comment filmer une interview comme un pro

Salut à tous, bienvenue dans cette nouvelle vidéo. Aujourd'hui je viens d'installer un petit setup pour réaliser des interviews dans le cadre d'un projet sportif dans l'univers du trail. Je vais interviewer des trailers qui vont participer à cette course et je vais vous faire découvrir dans ce cadre-là un petit peu l'univers
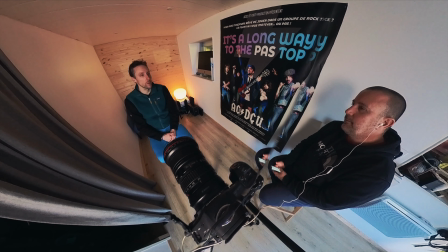de l'interview professionnelle et je vais vous montrer comment je fais pour réaliser des interviews sympas,
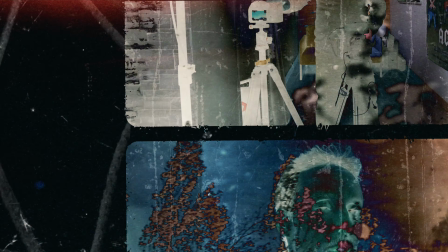dynamiques, avec deux caméras.
Tout ce qui est chaîne des puits, c'est-à-dire autour du puits de Dôme.
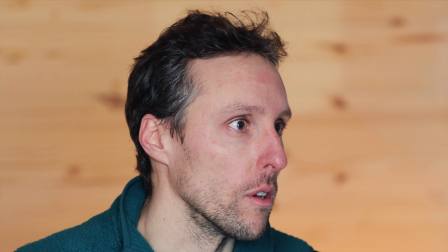Donc je vais découvrir. Je connais un petit peu, j'ai lu le parcours et les descriptions après j'ai été m'enseigner des puits auxquels on passait.
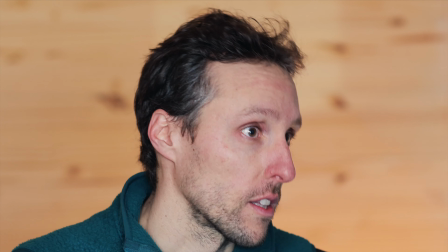Ça a l'air très très très chouette.
Ces deux caméras sont là, je vais vous expliquer comment j'installe mon matériel pour faire des interviews dans ce style là, quelle lumière j'utilise pour être dans la plus simple configuration possible, quel micro je vais utiliser, les objectifs que je vais également utiliser pour cette interview pour avoir deux plans différents.
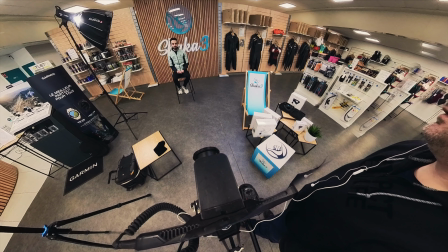Voilà je vous fais découvrir tout ça tout de Je vais vous faire également découvrir des petites images de ces interviews.
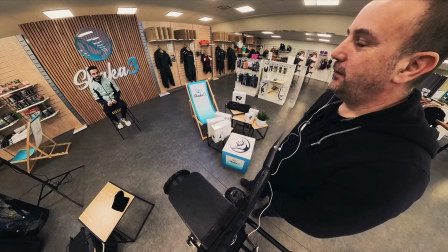Vous allez voir un petit peu le rendu et la qualité de ce genre d'interview. Donc voilà, j'espère que cette vidéo vous plaira. Je vous invite à vous abonner à la chaîne si ce n'est pas déjà fait pour découvrir plus de contenu et si vous souhaitez aller voir un petit peu le contenu déjà réalisé sur cette chaîne YouTube.
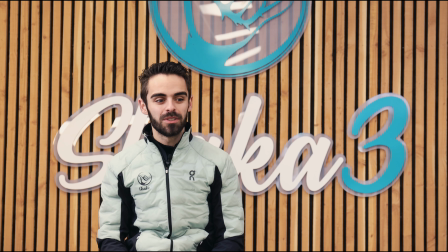Je suis inscrit sur le 48 sur le Marathon des Vulcains. Je m'appelle Dylan, j'ai 27 ans,
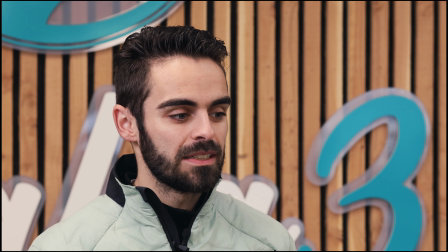d'origine je fais du triathlon depuis 2-3 ans maintenant et cette année est axée tri avec une distance que je veux maîtriser, la distance marathon.
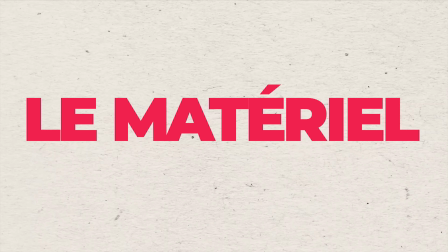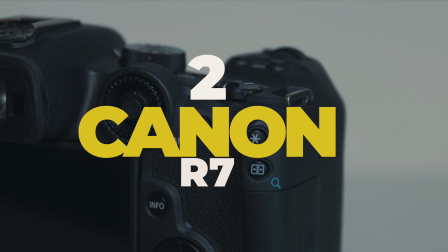Donc ici comme vous pouvez le voir j'ai deux boîtiers, il s'agit de deux Canon R7. Le premier Canon est équipé d'un objectif 35 mm,
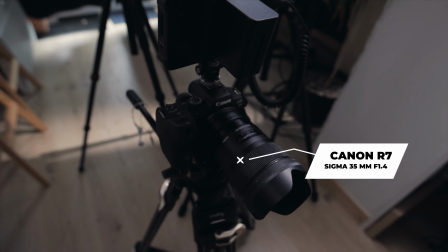un Sigma ART qui ouvre à 1.4. donc ouvrir à un cadre ça permet d'avoir
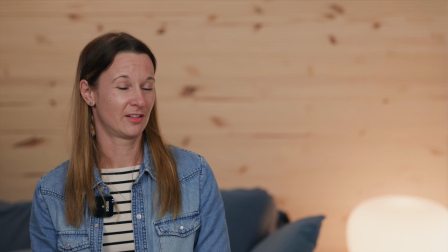un super beau flou d'arrière-plan si l'endroit le permet ici j'ai avancé un petit peu le canapé pour essayer d'avoir un petit flou après sur le sur le fond ça marche pas ça marchera pas forcément ici mais il ya des endroits où vous allez vous allez avoir un super beau flou d'arrière-plan et le premier conseil que je peux vous donner c'est de décaler votre sujet du fond d'une pièce ou de le
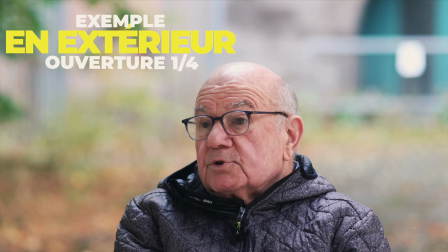séparer du fond ça va permettre de de réaliser un beau flou d'arrière-plan avec des objectifs qui ouvrent à 1.4, voire 2.8. On a déjà un beau flou d'arrière-plan à 2.8. Donc voilà, je vous invite vraiment de détacher votre sujet du fond d'une pièce ou d'un mur. Donc ce boîtier, je l'ai équipé d'un moniteur Shinobi, un moniteur externe. Il va me permettre d'être vraiment plus confortable pour réaliser cette interview.
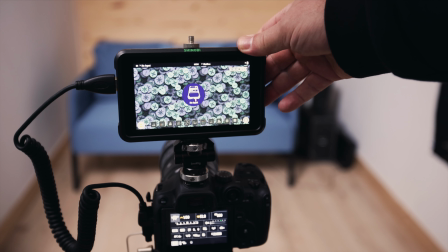On a un retour vidéo qui est beaucoup plus grand. on a des aides qui vont nous permettre de réaliser son focus correctement avec le focus picking des petits pixels verts que qui vont permettre et vous signifier que vous êtes net sur votre sujet donc le trépied que j'ai ici c'est un trépied small rig je vous mettrai bien sûr tous les liens dans la description de cette vidéo donc ce trépied là il
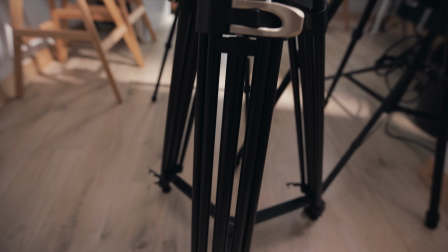est un trépied vidéo qui est dans une entrée de gamme mais qui est super stable. Il est équipé de cette rotule qui permet de recadrer très légèrement sur un sujet. Et la deuxième caméra, elle est équipée d'un 85 mm et ce 85 mm,
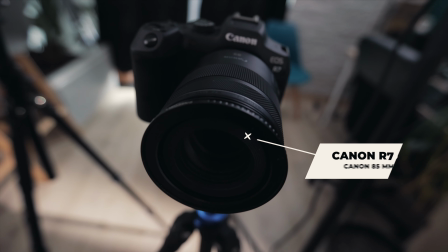il va me permettre de faire du gros plan sur le visage et pour pouvoir alterner entre ces deux plans
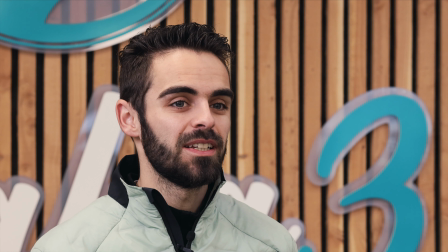et d'avoir pourquoi pas un petit ressenti lorsqu'il y a une émotion qui va ressortir de l'interview.
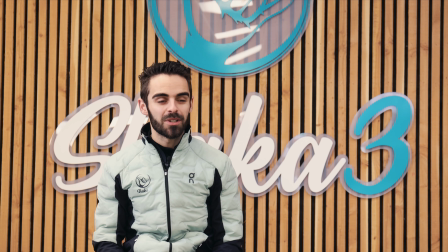donc j'alterne entre ces deux plans et je ne l'ai pas équipé d'un moniteur externe parce que j'en ai qu'un mais avec l'écran j'arrive à gérer la situation du boîtier sans problème